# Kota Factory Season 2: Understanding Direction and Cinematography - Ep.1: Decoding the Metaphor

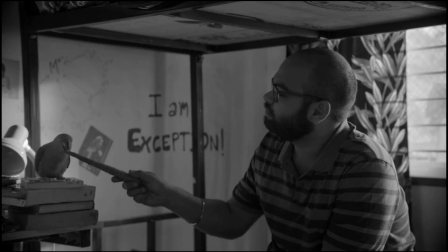8:20 Similarly, the parrot symbolizes how the character was just byhearting inorganic chemistry,
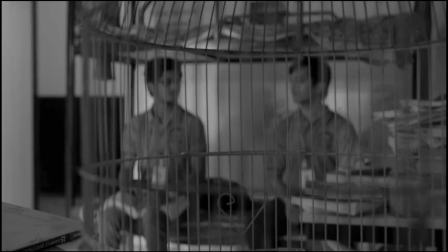8:26 or that Vaibhav and Sushrut would be confined in a cage if they continued just like him. Later, after talking to Jitu, when Sushrut sets off on a presumably new journey,
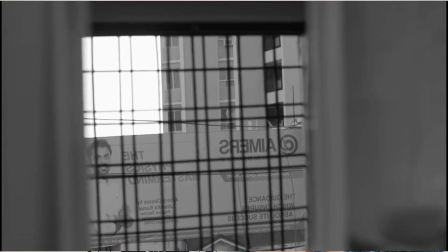8:38 the similarity between his and Jitu's stage of life is brilliantly depicted again through reflection.
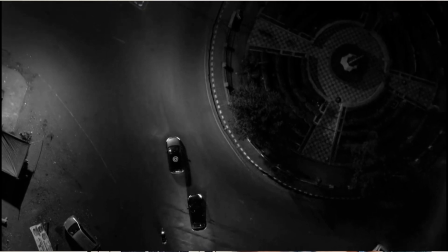8:45 The audience really loved the scene when Jitu's car takes a turn
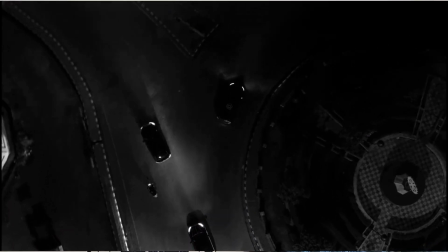8:50 and follows a different path because that was quite an evident symbolism. Another one is when Vaibhav is unable to get out of Maheshwari's classes to attend Jitu's class.
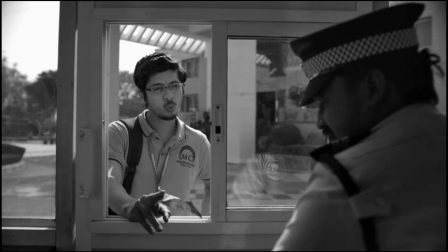9:01 He tries to settle with the guard 3 times, and during all of those, he is shown trapped in a frame.
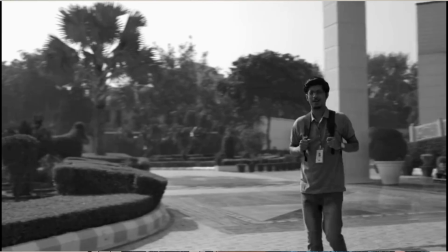9:08 Whereas, lastly, when he is finally allowed to go, the frame is freer. At the time of the results,
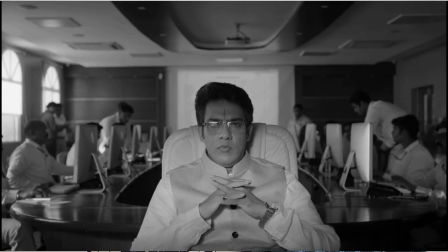9:15 the room in Maheshwari's classes is itself a representation of Maheshwari's mind with all the nervousness and chaos going on in the background. That was very subtle. So, which points did you notice while watching the series? And which ones did you like the most? And did we miss any? Do let us know in the comments. Also, your suggestions to analyze any movie or series are welcome. Thanks a lot for watching.